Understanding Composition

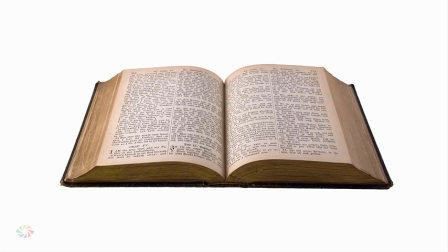(0:00)
Imagine purchasing a book and opening it only to find the pages were out of order, the text was in hard to read places, and the story rambled on in no particular direction. Well, that's exactly the same as a badly composed image.
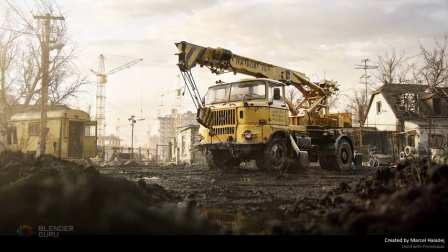(0:15)
Composition. Everybody's heard of it. What is it? Composition is about arranging elements in a scene in a pleasing and easy to read manner.
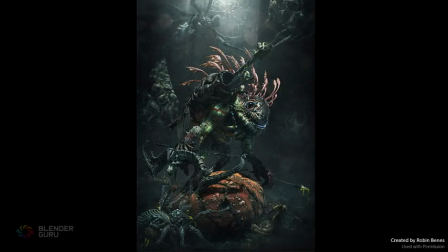(0:25)
When done correctly, it guides the viewer to what's important and is overall resulting in a more pleasing and aesthetic looking image.
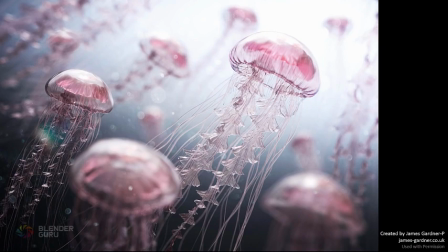(0:34)
In fact, I'd go so far as to say that composition is one of the most important things that you could learn as a CG artist. And yet surprisingly, almost nobody is talking about it.
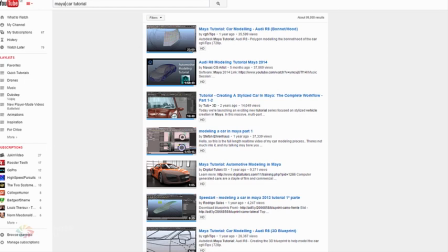(0:45)
If you go online, you'll find 101 tutorials on how to model a car, but almost none on how to actually present that car.
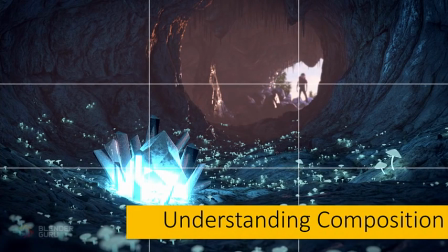(0:54)
Which is why I'm making this video, a CG artist guide to understanding composition once and for all. By the end of this video, you'll have learned how to correctly position the elements of your scene to make an image that's visually attractive and wows your audience.
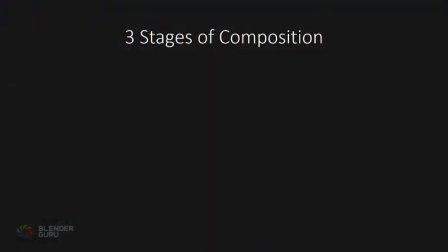(1:11)
Composition can best be broken down into 3 stages, which we'll address throughout this video.
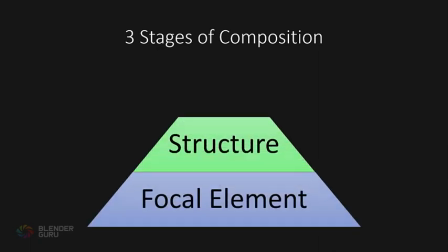(1:16)
First, the focal element, the structure, and last, the balance.
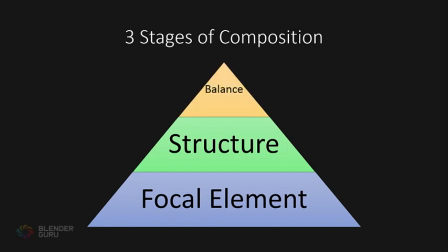(1:22)
So let's start with the first one, the focal element.
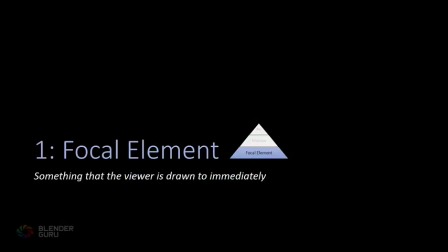(1:25)
The focal element is something that the viewer is drawn to immediately upon seeing the image. Now, I love this one because personally, if I find an image which I would consider to be badly composed, generally the biggest culprit is that it's lacking a focal element or there is too many focal elements.
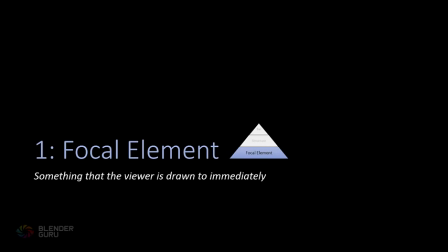(1:44)
Focal elements are so vital to a scene because without it, the viewer is left bouncing around the image, wondering what on earth the whole point of it is.
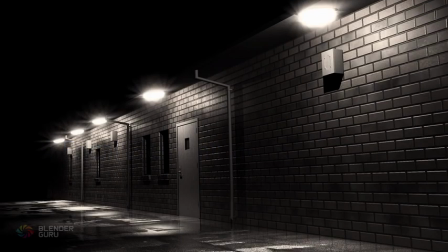(1:53)
Case in point, this image I made here a few years ago. You look at this and you go, great, a brick wall. Thrilling. Now what? What are we supposed to focus on? The door? Is that what's interesting?
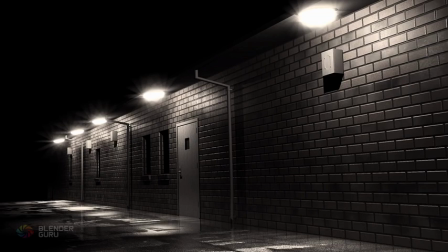(2:09)
That's the only, I guess, thing that stands out here. I mean, there's nothing here. Nothing. It's just a brick wall. And so you end up reaching for that close button as quickly as you can because it's a waste of time. There's nothing here other than it's a brick wall. So all that time I put into texturing and the lighting and the glare and getting the perspective and
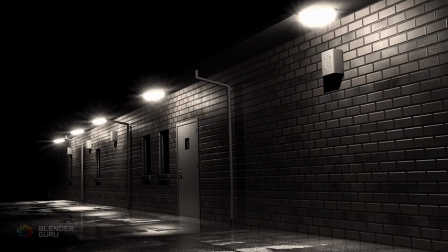(2:28)
all that stuff was a complete waste of time because I didn't bother to put a focal element in. This image, something like this, is likely to get closed within seconds by the majority of people that have a look at it.
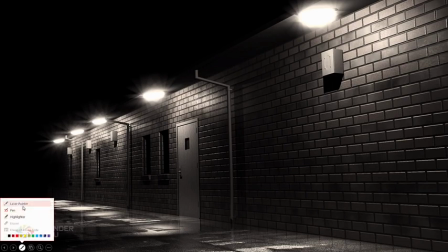(2:40)
And for a right reason. If you had, on the other hand, if you had like a little guy, let's see here, we had a little guy and he was like standing here and he's like got his arms folded.
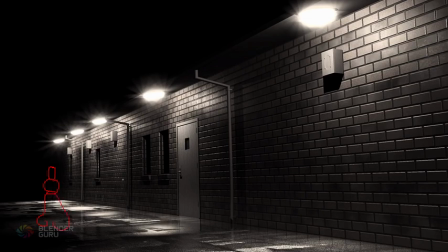(2:49)
Because he's from the hood, you know? And he was there with his little hoodie on or whatever in the background. That would be a focal element. That would be something that would get your attention. But as it is, there's nothing there, so it's just bland and boring.
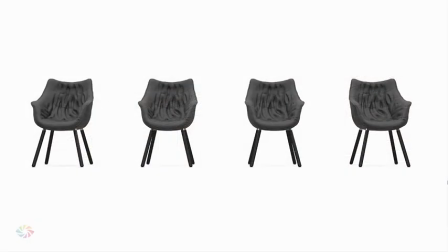(3:03)
In a more direct example, let's have a look at 4 chairs. Now, I would have no idea which chair you're looking at right now because they're all exactly identical. There's no reason you should be focusing on any particular one. So, an image like this is likely to get rejected by your brain.
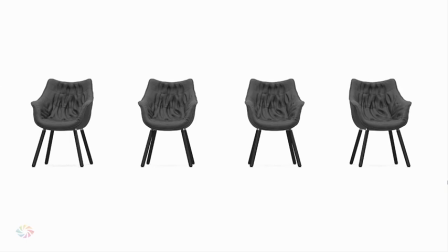(3:20)
That sounds really stupid, but no, it really is. Like, it's just, there's no point to it. So you just like turn your head, away you go. However, if you were to make something that stands out, it completely changes the dynamic of the scene. So, this is just a really simple example of adding saturation to it,
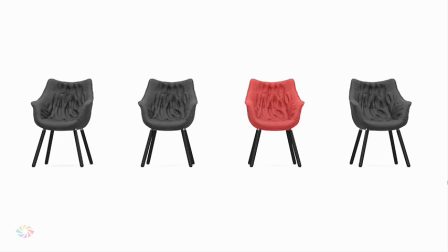(3:38)
but this is really what it's all about in your scene, is making something which stands out from the rest of the scene. And it's so important. If you don't have it, it's just completely lacking. So this is saturation, but there's a variety of other ways.
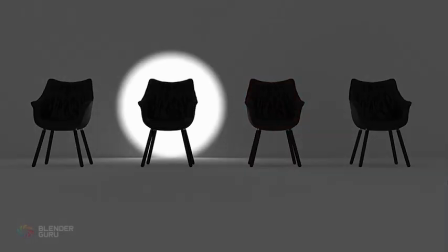(3:50)
I'll give you one more example here, and that is contrast. And this is one you see a lot, particularly used incorrectly. So this is one you have to be wary of because a high contrast, basically white and black, sitting next to each other, is really like it's like a magnet for your eye.